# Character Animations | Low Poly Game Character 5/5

Hello everyone, in this episode I will walk you through the process of creating character animations that is going to be used in the game engine.
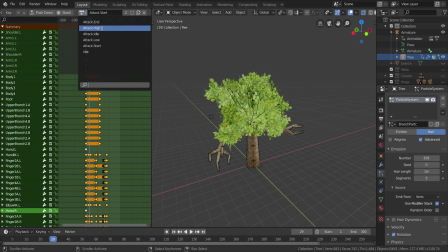[0:14]
As you can see in this list, we're gonna go over 6 animations. This episode is quite longer than others because I will talk about how I did them and why I choose to do so. Also, I will share few tips that you can use on your projects. Let's have a quick look at what we're gonna create.
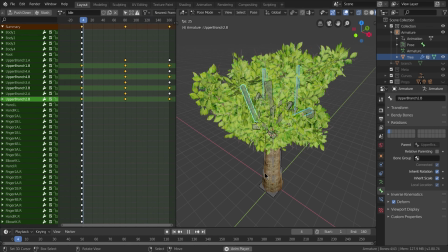[0:35]
Here is a very basic idle animation, just a subtle windy motion. This one is for when the player gets too close, it goes into attack mode. I'll explain more when we get to this point. This one is for the weak fast attack.
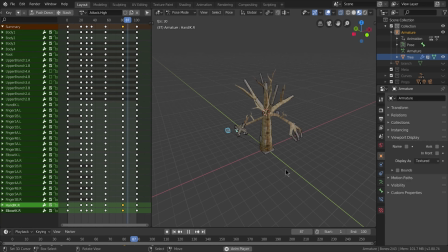[0:57]
And we have another animation for the slow but powerful attack. There is another idle animation, but this one will be used during the attack mode. And finally, we have one that goes back into the idle pose. Couple of things before we begin.
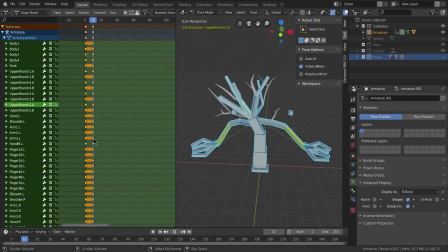[1:15]
Every visible object on the screen has impact on playback speed,
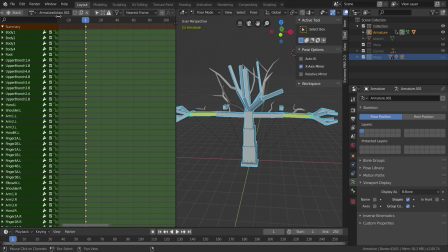[1:19]
and since we will go back and forth on the timeline many times, it's a good idea to hide unnecessary things.
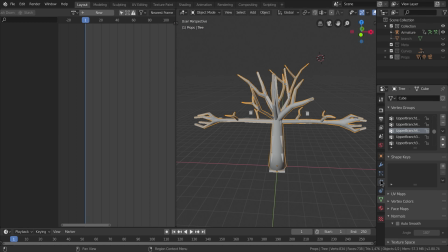[1:25]
For example, some of the bones will be controlled by IK bones,
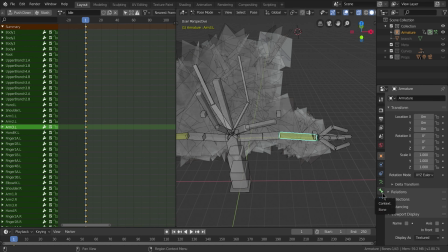[1:29]
and you can't rotate them manually, so we don't need to see them at all times.
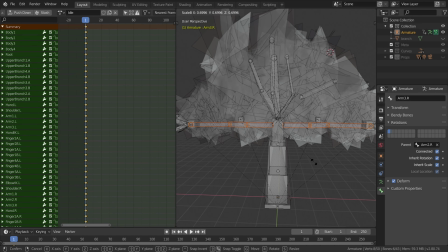[1:34]
And these green leaves will slow us down. We will use them on 3 different animations, so I will hide them whenever we don't need them.
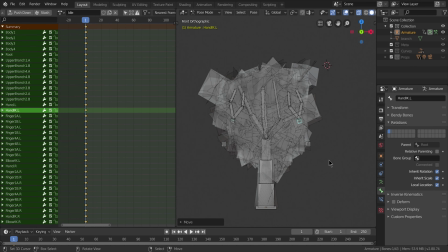[1:43]
Okay, let's begin with the idle pose.
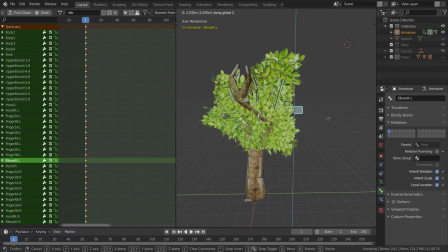[1:45]
First thing I'll do is to hide the arms on top side, so they're not visible, and it looks like a regular tree.
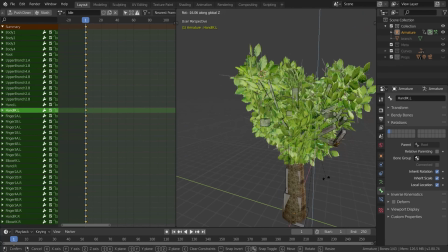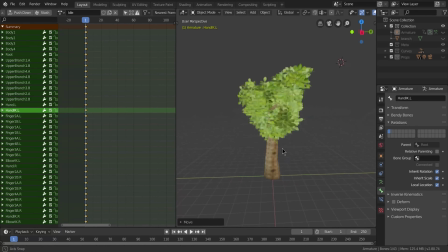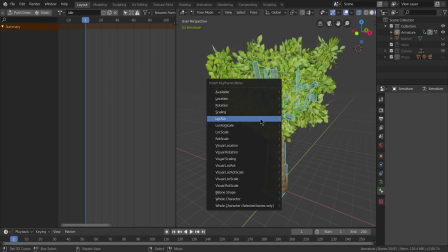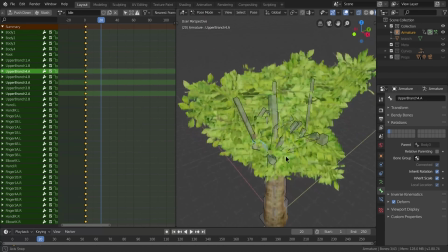[2:24]
Then I will rotate upper branches just enough that it looks like a windy weather.
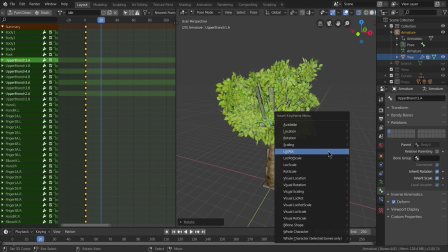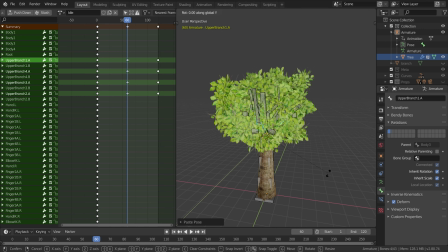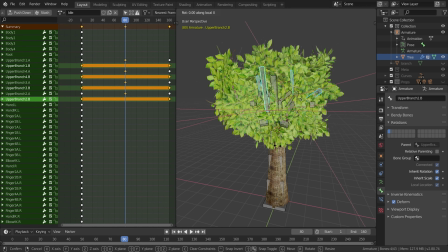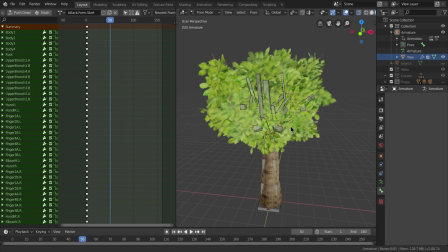[3:15]
Second animation is sort of a warning to the player. Look, you got too close, if you get any closer, I will attack you.
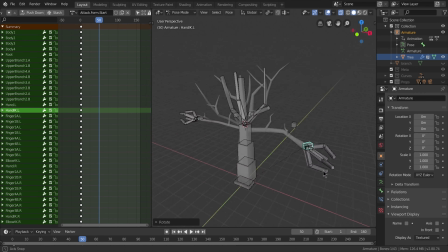[3:22]
This one actually popped in my head back when I was modeling the character. Originally, I was going to do an idle pose and 2 different attack animations and be done with it, but it's not challenging enough.
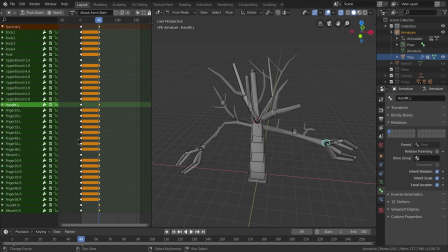[3:35]
This way, I will dive into animation states, transitions and AI, even though it's very basic stuff like checking player location. So this decision gave me 3 more animations to do. This is the first one. If the player enters a certain range, it will stop idle animation and transition to the attack mode.
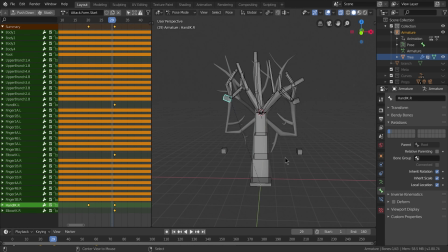[3:55]
This one here is the transition animation. Think of it as drawing out a sword or picking up a heavy machine gun like you normally see in video games. While the idle animation will loop indefinitely, this transition will only play once, then move on to the next part.